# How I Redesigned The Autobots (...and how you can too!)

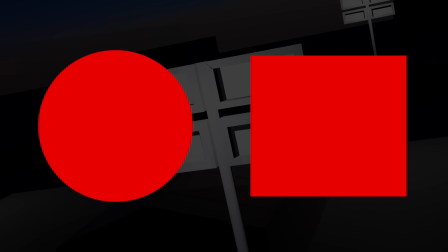(4:09)
And the use of these shapes would be meant to resemble the ones used in the Autobot insignia.
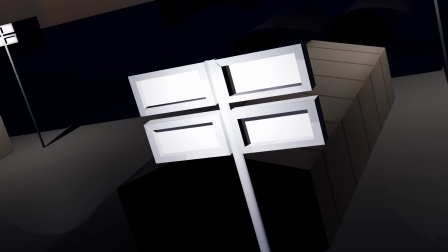(4:14)
I noticed something similar was done in the designs for the Autobots in the War for Cybertron games.
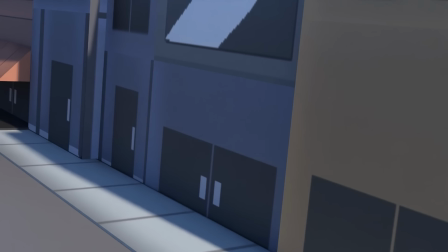(4:20)
When utilizing color theory, I did refer to the color scheme of the G1 character designs,
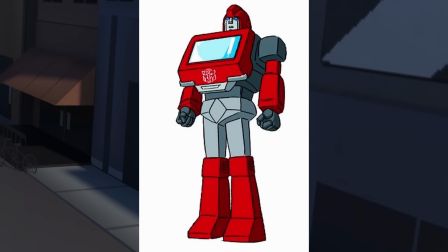(4:25)
but also considered to make sure that the colors heavily contrasted each other, using an abundance of at least one bright color or shade.
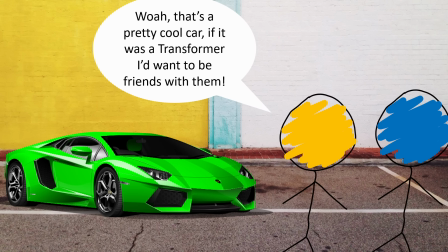(4:33)
Context-wise, this would communicate a friendly appeal to humans.
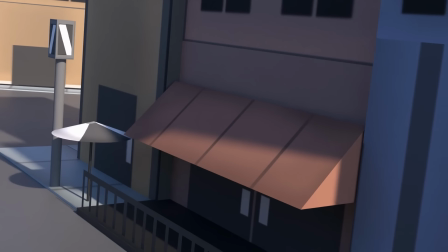(4:36)
Media-wise, it appeals to the general audience, similar to the color differences between the Autobots and the Decepticons in the Michael Bay movies,
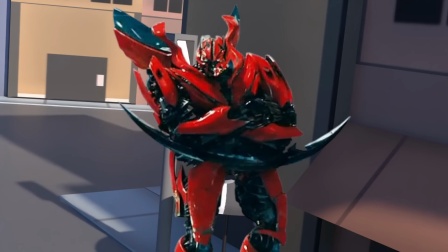(4:44)
where the Autobots were mostly these bright, colorful vehicles, not you, Ironhide.
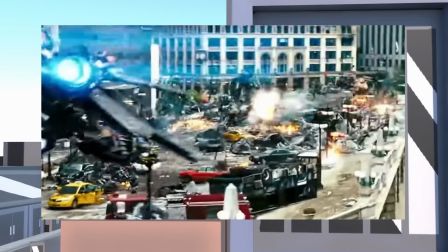(4:49)
In an action sequence, usually abundant of a shaky camera and explosions,
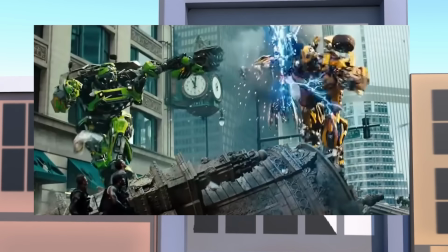(4:53)
you would be able to point out if an Autobot was in the scene, based on those bright colors alone.
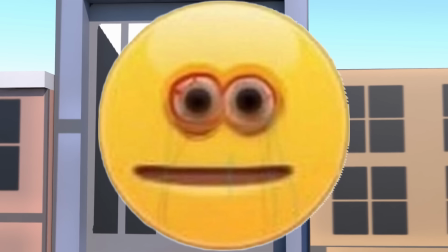(4:58)
When thinking of distinct features, I took account of faces, which contain some of the most expressive and recognizable features for any character.
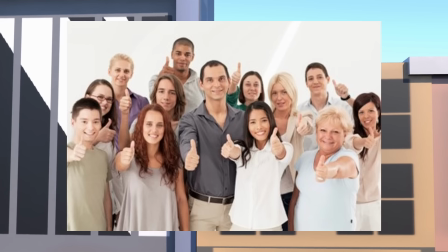(5:07)
For the Autobots, I chose features that resembled humans, or features that generally look friendly.
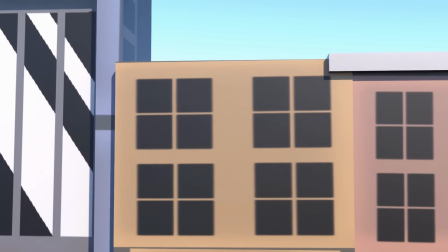(5:12)
For aliens that could literally change their form and seek to ally with and protect humans,
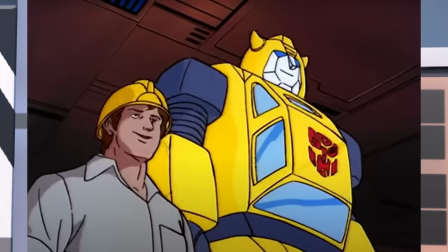(5:16)
it makes contextual sense for the Autobots to make their facial appearance relatable to humans
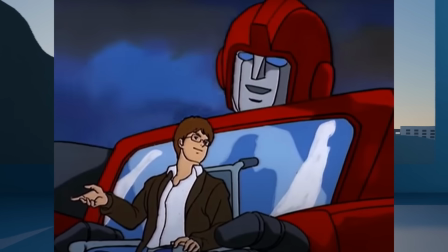(5:21)
by being able to show human-like facial expressions or distinct features that communicate emotion.
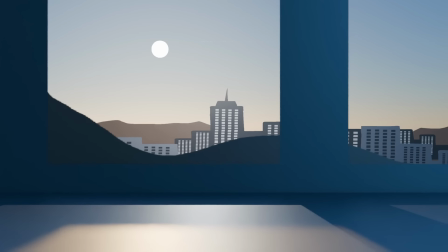(5:26)
I also took account of different body shapes and exaggerations. One thing that is good to communicate individuality between characters is that they don't all look the same.
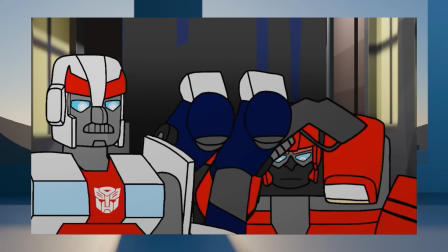(5:35)
Each member is a different bot who's had their own story, their own path,
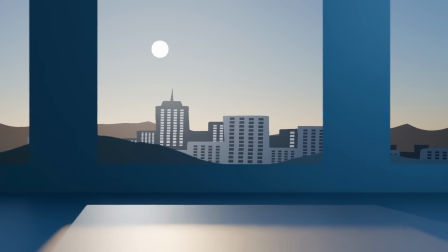(5:39)
and one way to subtly communicate that would be to tell it through their unique appearance.
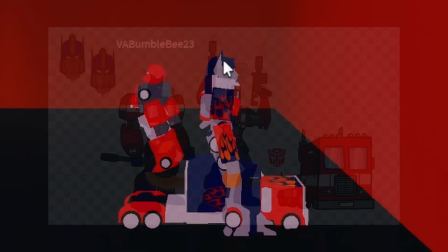(5:44)
Ideally, none of them would look the same.
Let them come.
This was the first redesign I tackled when I thought about making them for the Autobots.
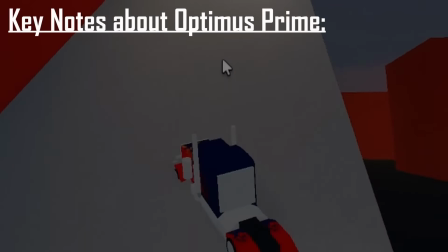(5:52)
Some key things I kept in mind about Optimus Prime was that he is in several iterations a leader, iconically heroic,
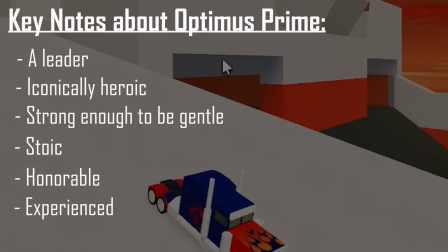(5:59)
strong enough to be gentle, stoic, honorable, experienced, compassionate, and overall pretty base.
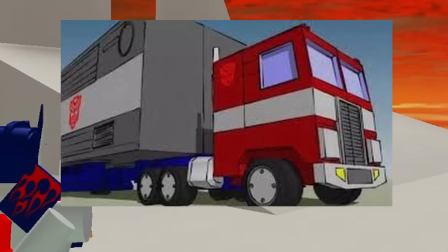(6:05)
The vehicle I chose for his alt mode would be his classic G1 truck, which I learned was called a Freightliner cab-over semi-truck.
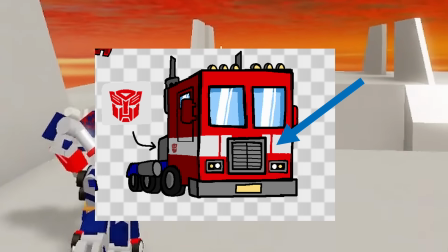(6:11)
The body is red with a white stripe across it, and with a cut in the stripe before it reaches the grille, because I thought it would be cool.
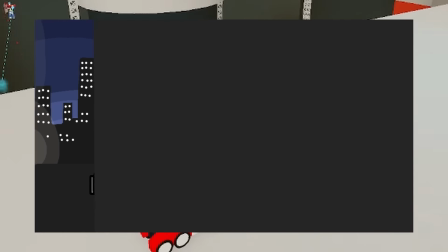(6:18)
With the Autobot logo set on the stripe roughly before it reaches the door, and the rear colored blue with a yellow front plate.
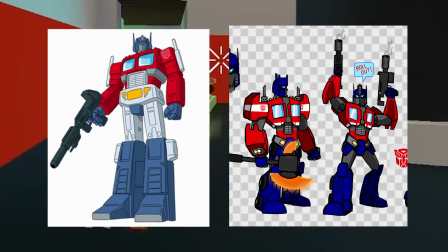(6:25)
The general layout of the vehicle parts across the body were meant to match his G1 counterparts, with the window chest,
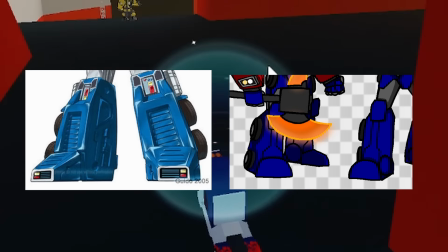(6:31)
grille on the abdomen, smokestacks on the shoulders, wheels on the legs, put the fuel tanks on his back like Bayverse's design,
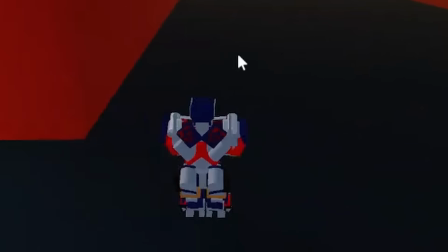(6:37)
and the doors on the back like Prime's. When it came to colors, yeah, I stuck with the classic red, white, and blue, and a little bit of yellow.
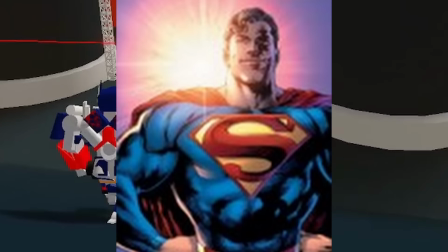(6:44)
The colors you would find in characters like Captain America and Superman, who share a similar sense of righteousness.
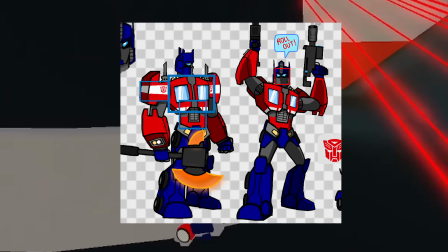(6:50)
When first designing his body, I gave Optimus more square shapes to compose his body of to emphasize several of his qualities,
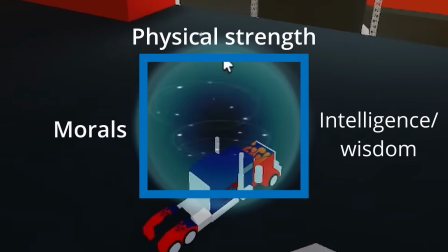(6:56)
such as his balance between his own strength, morals, intelligence, as well as his stability as the leader of the Autobots,
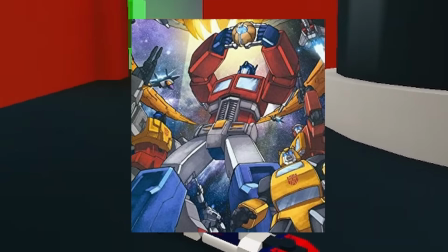(7:03)
the go-to guidance in their time of need, the dependable role model that stands tall, structurally sound for them.
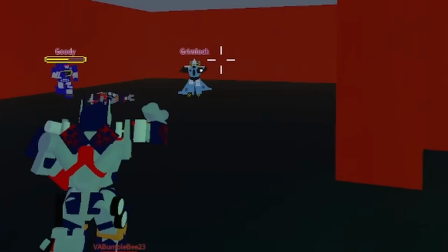(7:09)
I wanted to give Optimus features that resembled that of a comic book hero and or protagonist,
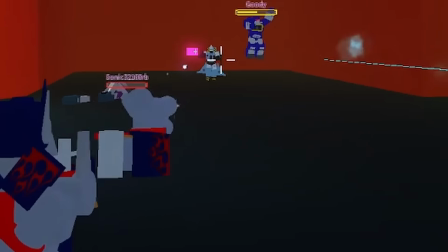(7:14)
including features that depict his physical strength, which includes the larger classic big-chested upper body with them robotic muscles,
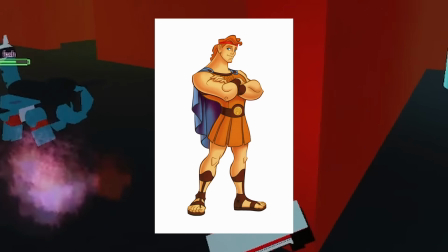(7:22)
and maybe that tiny waist. Kind of like Hercules over here. Also, this was applied in his animated counterpart.
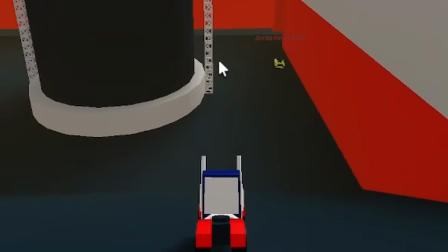(7:29)
But also, I wanted to give the rest of the body balance too, since Optimus is much more than his physical strength.
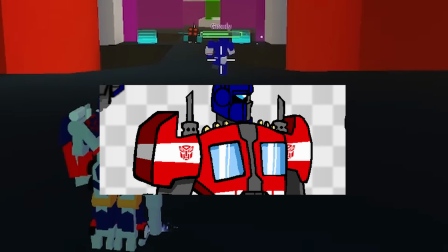(7:35)
And so I made him visually balanced by adding weight and a few lines to his shoulders, forearms, and legs to visually match his strong upper body.
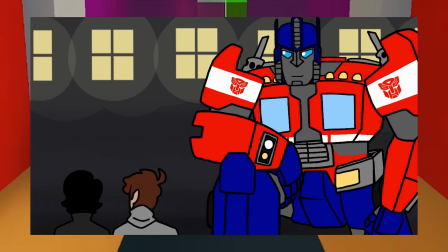(7:44)
Though when animating him, I also made his waist a bit thicker along the line, so he went from Hercules to more like Kratos.
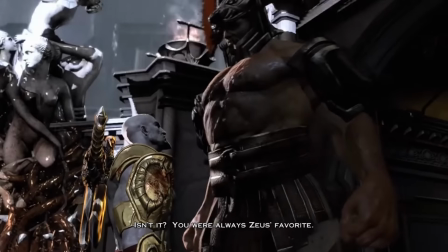(7:52) It's not between us, Hercules, isn't it? You were always Zeus's favorite.
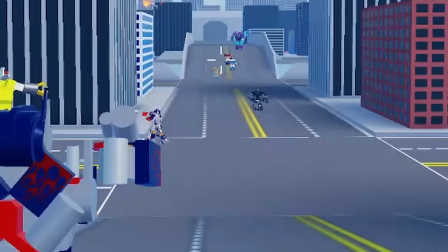(7:59)
When designing his face, I wanted it to look somewhat intense. While yes, he is compassionate towards all sentient life and has shown his friendliness to humans from time to time,
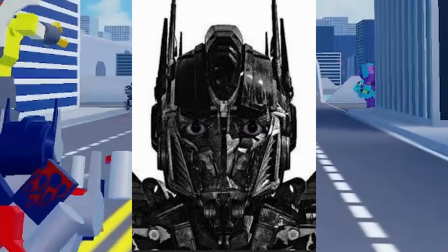(8:07)
there's no doubt the guy has seen a lot and no doubt has a lot on his mind from the centuries of Cybertronian war.
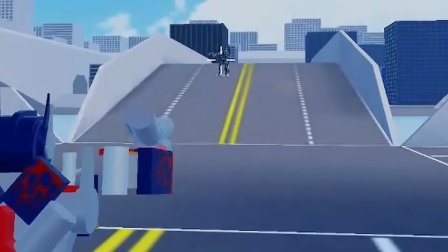(8:14)
And in the end of the day, he is a leader who needs to lead his crew even with absolute initiative.
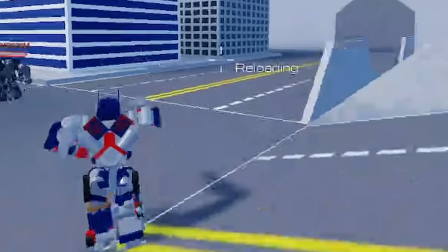(8:20)
I thought along the lines of taking inspiration from Samurai Jack,
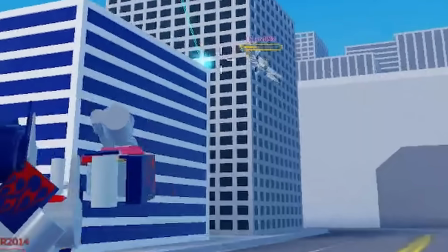(8:23)
another warrior from television whose determination similarly knows no bounds to bring balance back to the world every second, and the intensity of his face shows it.
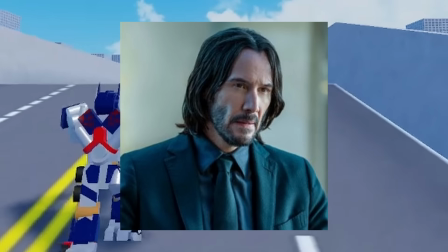(8:32)
I also had Keanu Reeves' John Wick's face in mind,
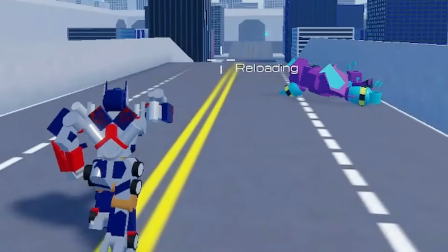(8:35)
considering his indomitable will to achieve his objective of avenging his dog is the same vibe I wanted for Optimus too.
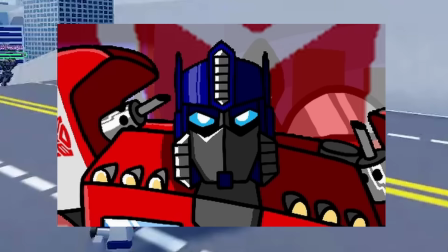(8:42)
Also, when designing the mask mode for combat,
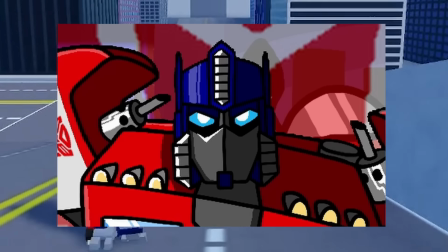(8:45)
I thought the shadow casted around his eyes would be really cool to highlight Optimus's eyes and the determination he shines through them.
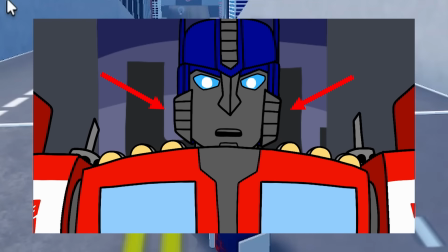(8:52)
I also designed the helmet to have these prominent designs near the cheeks, and I was thinking it would be associated with his higher ranking in leadership.
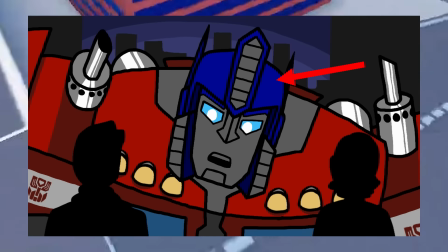(8:59)
And I added this tall emblem on the front of the helmet that stands out as an important symbol.
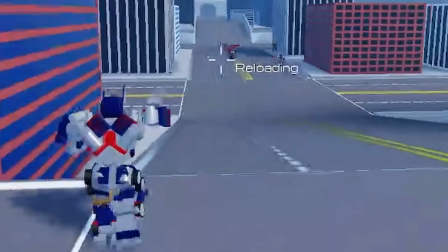(9:04)
I was thinking this particular design would be associated with the lineage of Primes.
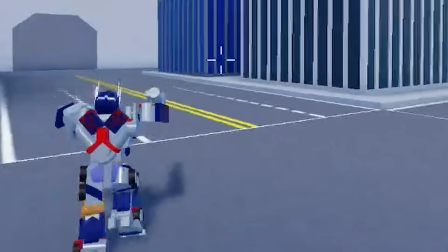(9:08)
And I'll be honest, I just thought it'd also be cool, and my brain is pretty fried after trying to remember all the in-depth, undocumented thought process I had making this design in late 2022.
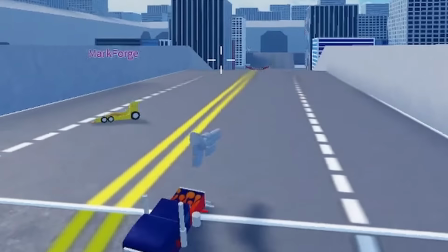(9:19)
So with that being said, before I move on to the next ones, I just want to make it clear, not every design part and piece has to really have some deeper purpose, to be honest,
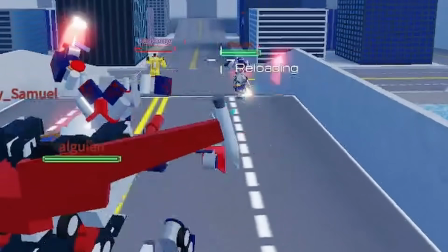(9:27)
and that's the real joy in redesigning, and honestly, just with art in general.
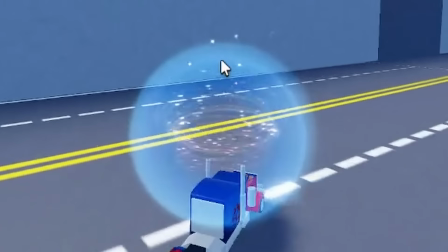(9:32)
I know I just spent a majority of this section talking about the deep thought process behind these design choices like a freaking nerd, but like those last few choices, sometimes you just gotta put in things you like. because you like them,
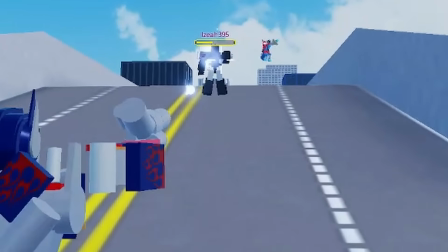(9:45)
and you're in your right to do so in your own work.
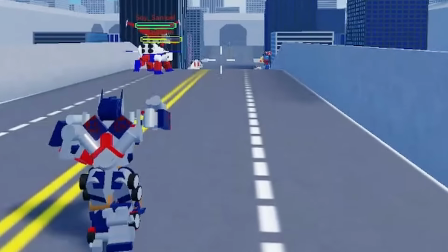(9:47)
Sometimes you do subconsciously pick these things because you may feel like they worked for other characters who may be similar or just worked for the source material itself. For me, I just took a moment to think about why some of these characteristics in design worked for me, and there is some psychological aspect to it,
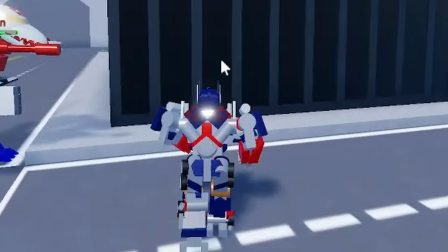(10:03)
and I found it interesting how subtle some visual aspects of character design can really just fire up your neurons and tell you off the bat how
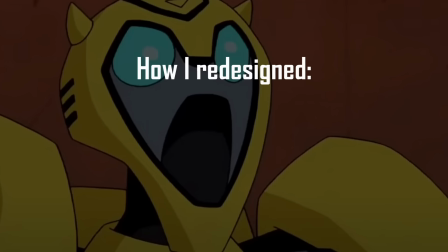(10:11)
we feel about a character from visuals alone.
I have come here to kick ass.
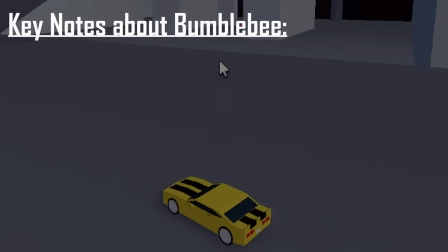(10:17)
Some things I kept in mind when designing Bumblebee was that he is in several iterations well-liked, like widely beloved,
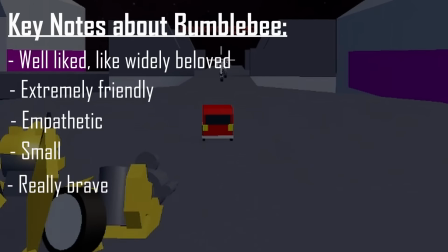(10:24)
extremely friendly, empathetic, small, really brave, acts most juvenile compared to other Transformers.
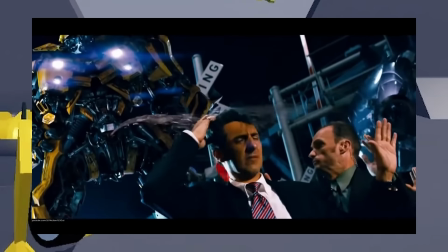(10:31)
One time peed on a dude. I didn't really consider that last one in the design, it was just something I remembered.
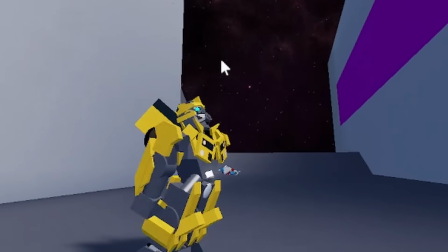(10:36)
The vehicle I chose for Bumblebee's alt mode was meant to vaguely resemble that of a yellow
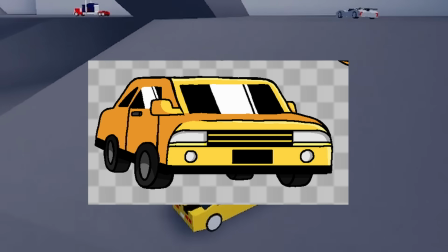(10:41)
and black generic sports car that shares some features with his Bayverse counterparts,
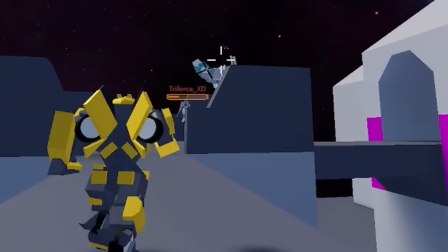(10:46)
Chevrolet Camaro. I wasn't the best when it came to drawing vehicles. Heck, even now vehicles are still not my strong suit, so I just went with what I came up with.
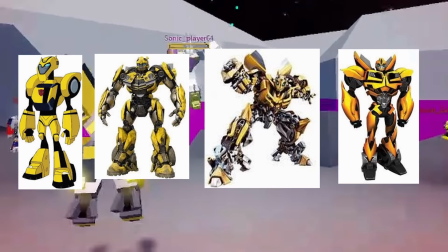(10:55)
When it came to color, well, I referred to more of the most recent iterations of Bumblebee,
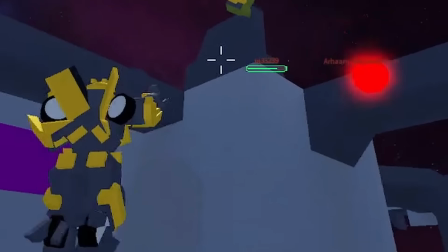(11:00)
where most sport a yellow and black color like an actual Bumblebee.
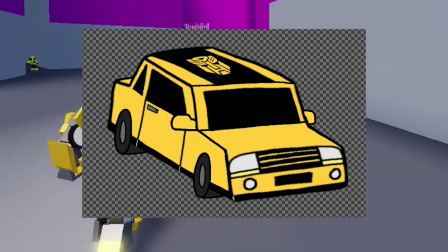(11:04)
When it came to pattern, I had it so that there was a thick black stripe on the top of the car, sporting the Autobot insignia in yellow.
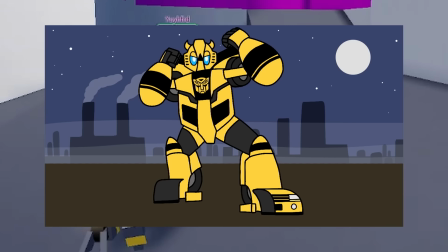(11:11)
This specific spot was chosen so that it would end up showing on his chest in his robot mode, much like how it was on his G1 counterpart.
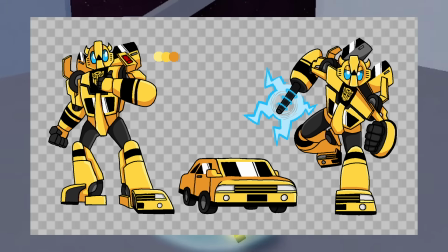(11:19)
When designing his body, I gave B a relatively smaller, rounder body, kind of having War for Cybertron's Bumblebee in mind here,
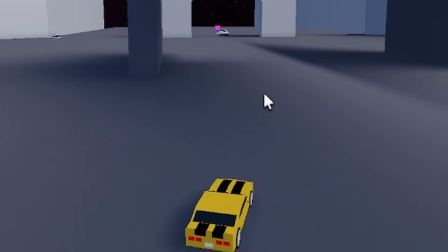(11:26)
but also kind of like a Bumblebee, which also I felt helped give off a bouncier feeling that parallels his youthful,
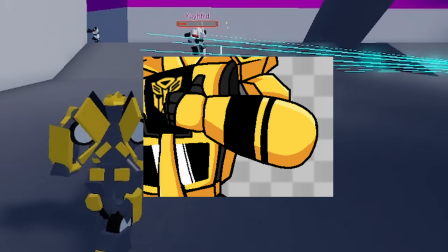(11:33)
energetic spirit. I designed his forearms to actually look similar to that of an actual Bumblebee's body, including the pattern,
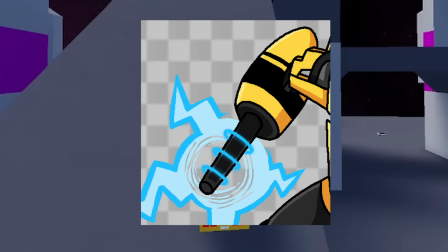(11:39)
allowing for his weapon of choice, an electric baton he'd nicknamed Stinger, to act as, well, a stinger.
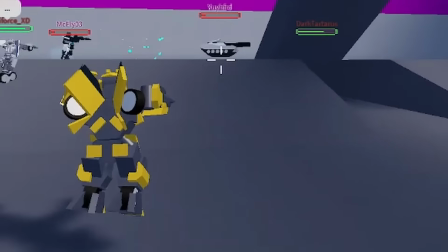(11:45)
It's all connected! I added the doors on the back too. A common trend in Bumblebee's most recent iterations are the car door wings, hence his name.
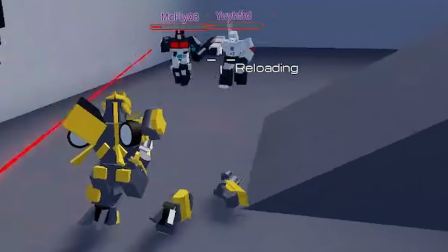(11:54)
And honestly, I really like it, so I added them. Our Bee's got his wings now.
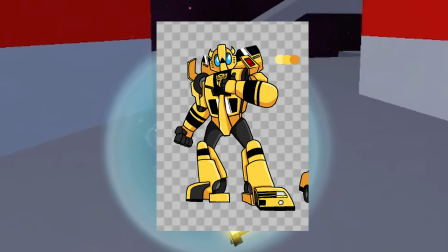(11:58)
When it came to the general layout of car parts across his body, I was thinking along the lines of his animated counterpart,
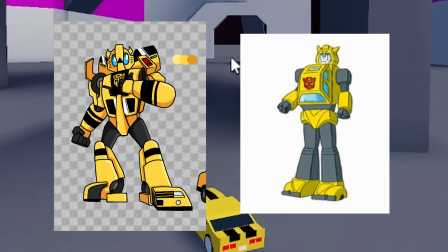(12:05)
which itself is technically inspired from his G1 counterpart, but this design layout has more in common with animated's layout,
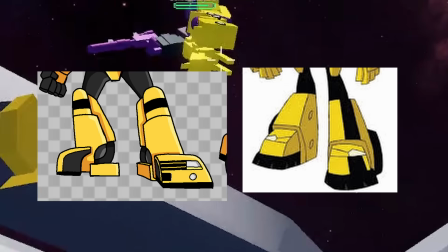(12:12)
where the front end of the car, including the wheels and hood, would take up his feet and legs, had the windshield and front half of the car take up the front of his body,
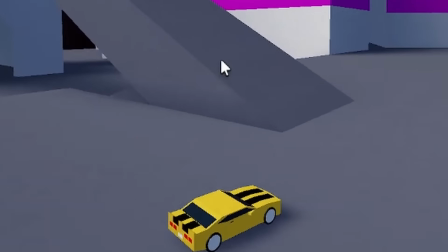(12:20)
and the back half of the car would form the back.